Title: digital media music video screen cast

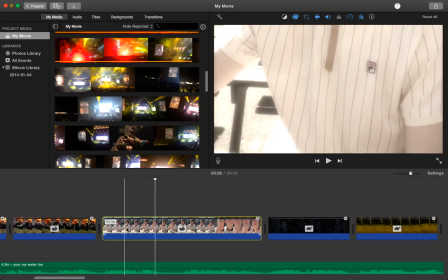4:09 So as you can see, if I just slide along there, you can see the camera how it moves up.
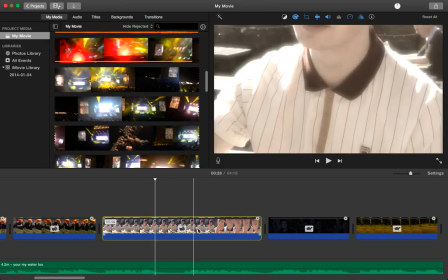4:16 Um, this particular clip on the screen now was one of the clips that I filmed for specifically for this.
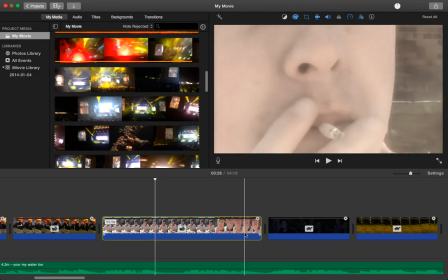4:26 Zoomed in there as such just to like get a better angle on the smoking of a cigarette, and that's like fits in with the lyrics.
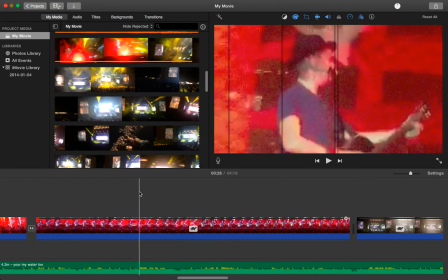4:36 And then the live footage, I had to very carefully sync it up.
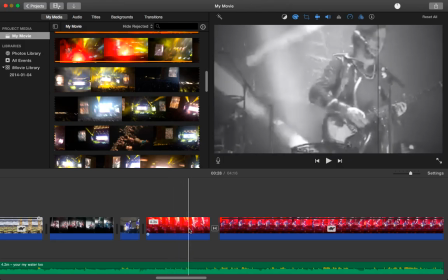4:43 So that part, for example, um, he's playing the guitar, and it's like in a solo part of the song.
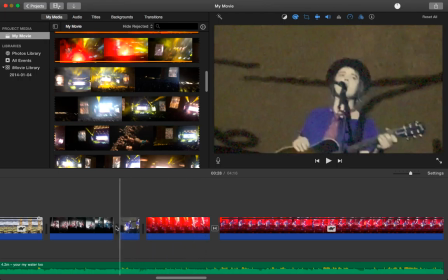4:51 So it's just him playing guitar, but then it that part would be him singing the lyrics, and there he's singing lyrics as well.
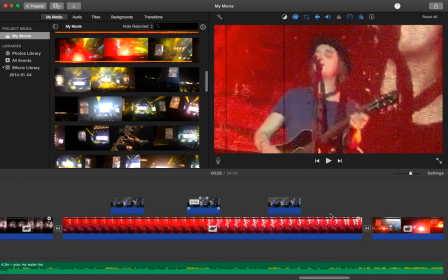4:59 And a very good example of when I had to do a lot of timing um,
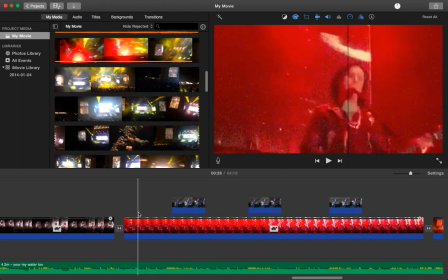5:07 with the audio is this part. So this is like a guitar solo, but the vocals come in at different parts.
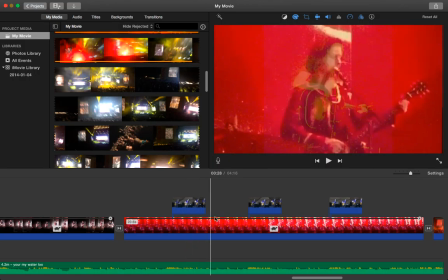5:14 So that's when I cut him into it there. And you see that effect where it comes up.
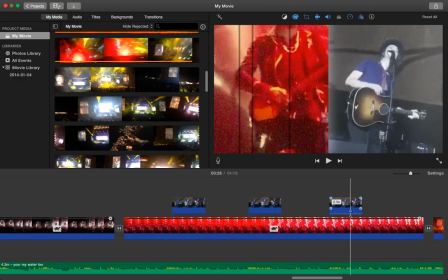5:20 I did this for it to not be boring, so it was changing up a little bit. Um, and to do this, um, I dragged
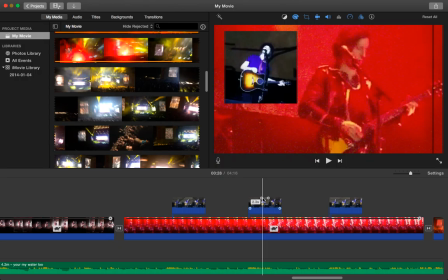5:31 that video clip over the top, so it was layered over the top of this one.
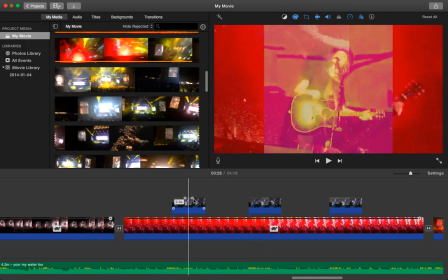5:36 Um, and then to get the different effects, you click on it and you go on this little button here,
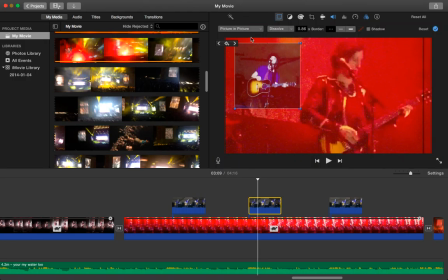5:44 and it gives you like different options of how that audio clip can come in over the top
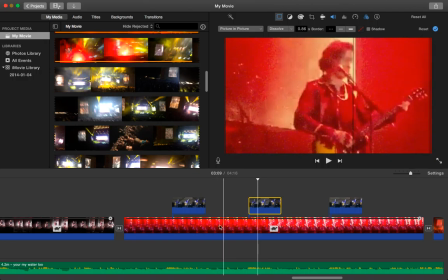5:50 of your original like first layer or basic layer. And that's how I did that.
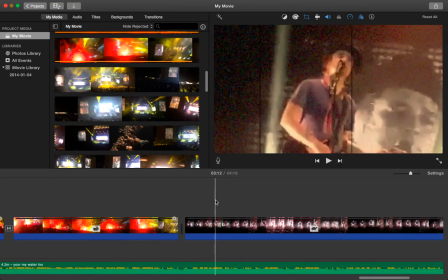5:58 Um, and that's basically it until, so once I had all my video clips in,
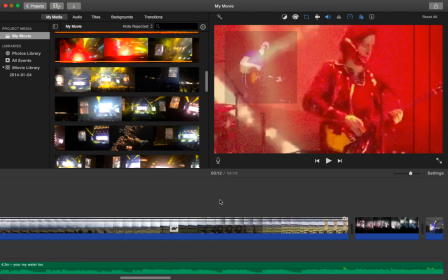6:05 before I did any effects or filtering, I got them all in time and stuff like that.
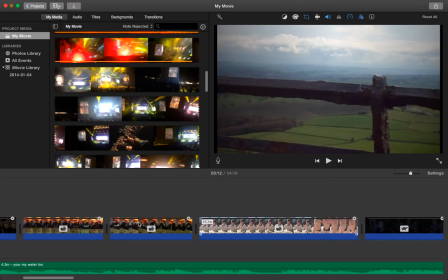6:12 And then I added different filters to each individual one in a way
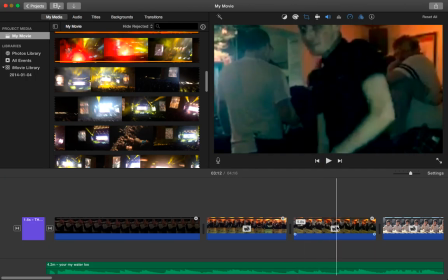6:19 to add effects, and I wanted it to be lots of different things put together. And it was a very rough way of the videoing, as the camera was just mainly all filmed off my phone, and
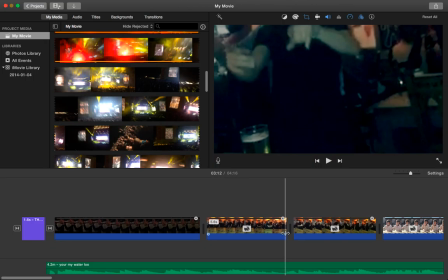6:35 wasn't professional film.
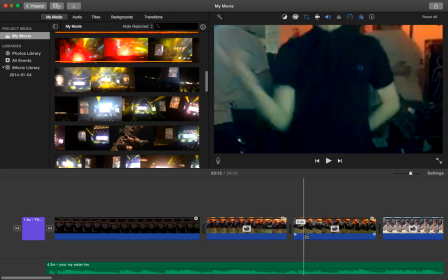6:36 It went all still and from different angles, but it was lots of different things put together, and I wanted it to be like a rough sort of old fashioned
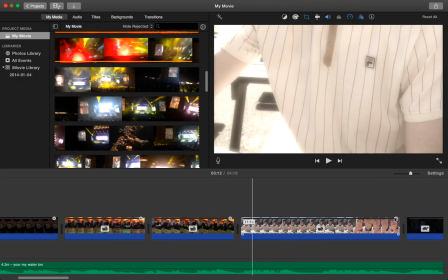6:46 feel to the whole thing. Um, so once they were all put in time and stuff, I did lots of different filter effects.
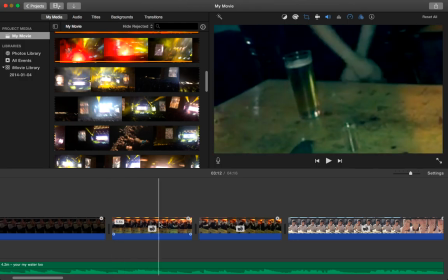6:54 So like you've got black and white, and then it was like this one was like a vintage, um, and things like that.
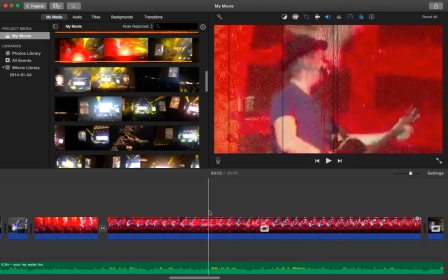7:03 And then when the actual clips of the Libertines performing, I used
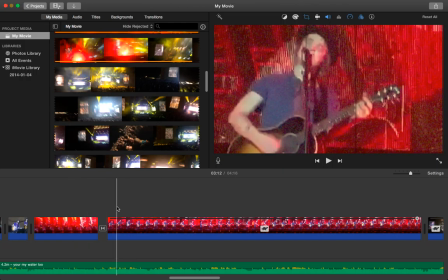7:10 an old camera effect.
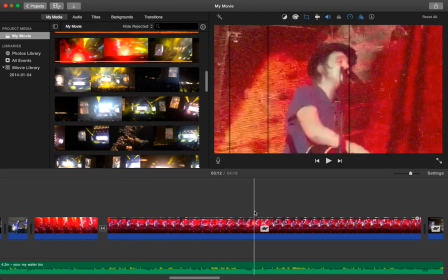7:12 So it had those like stripes in it, which made it look like old footage, like a tape footage sort of thing.
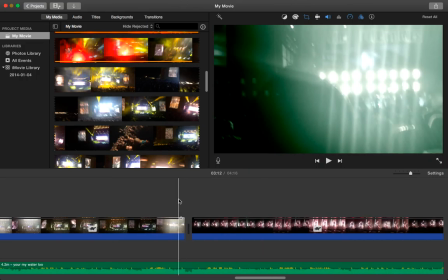7:21 Um, and then in between each different clip, as you can see,
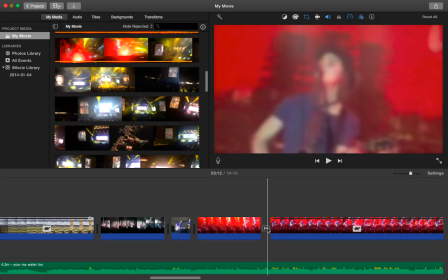7:27 when it's got that little symbol there, it means I did a transaction, and that would just be there, and
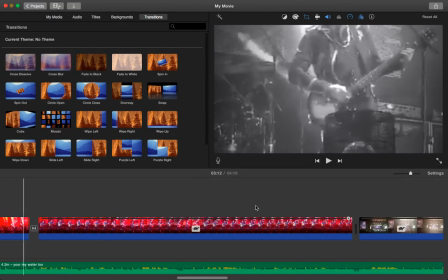7:35 I'd choose a specific one which fitted in with the song. And a perfect example of that is on the guitar solo.
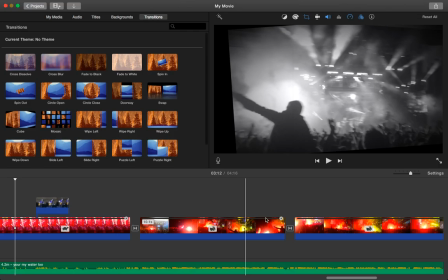7:46 Here you've got that black and white effect, but in this actual footage, when I'm filming it,
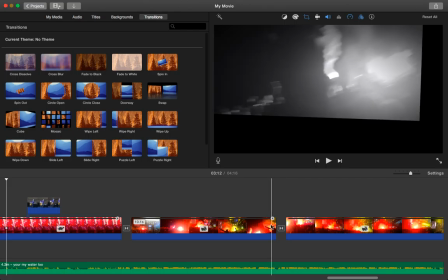7:52 my camera slides down into the audience, as you can see it doing there, and it goes a bit off.
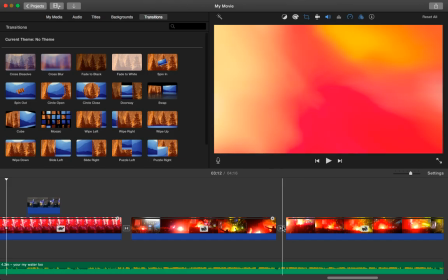7:58 So I added an effect where it like sucks everything out.
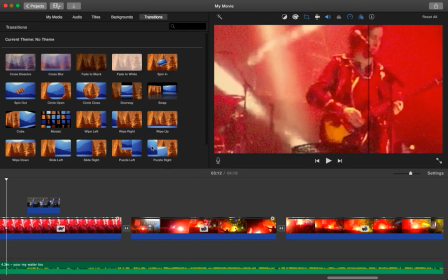8:04 I think it was actually specifically, let me check, does it come up?
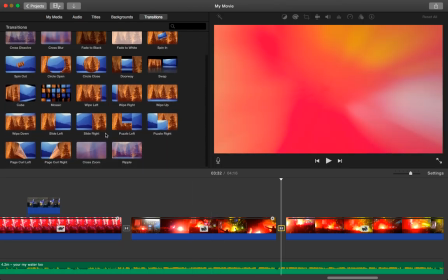8:10 No, it was specifically this ripple one.
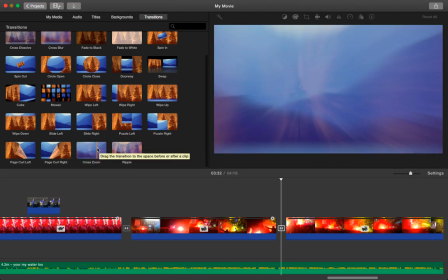8:16 No, it wasn't. It was that there, the cross zoom.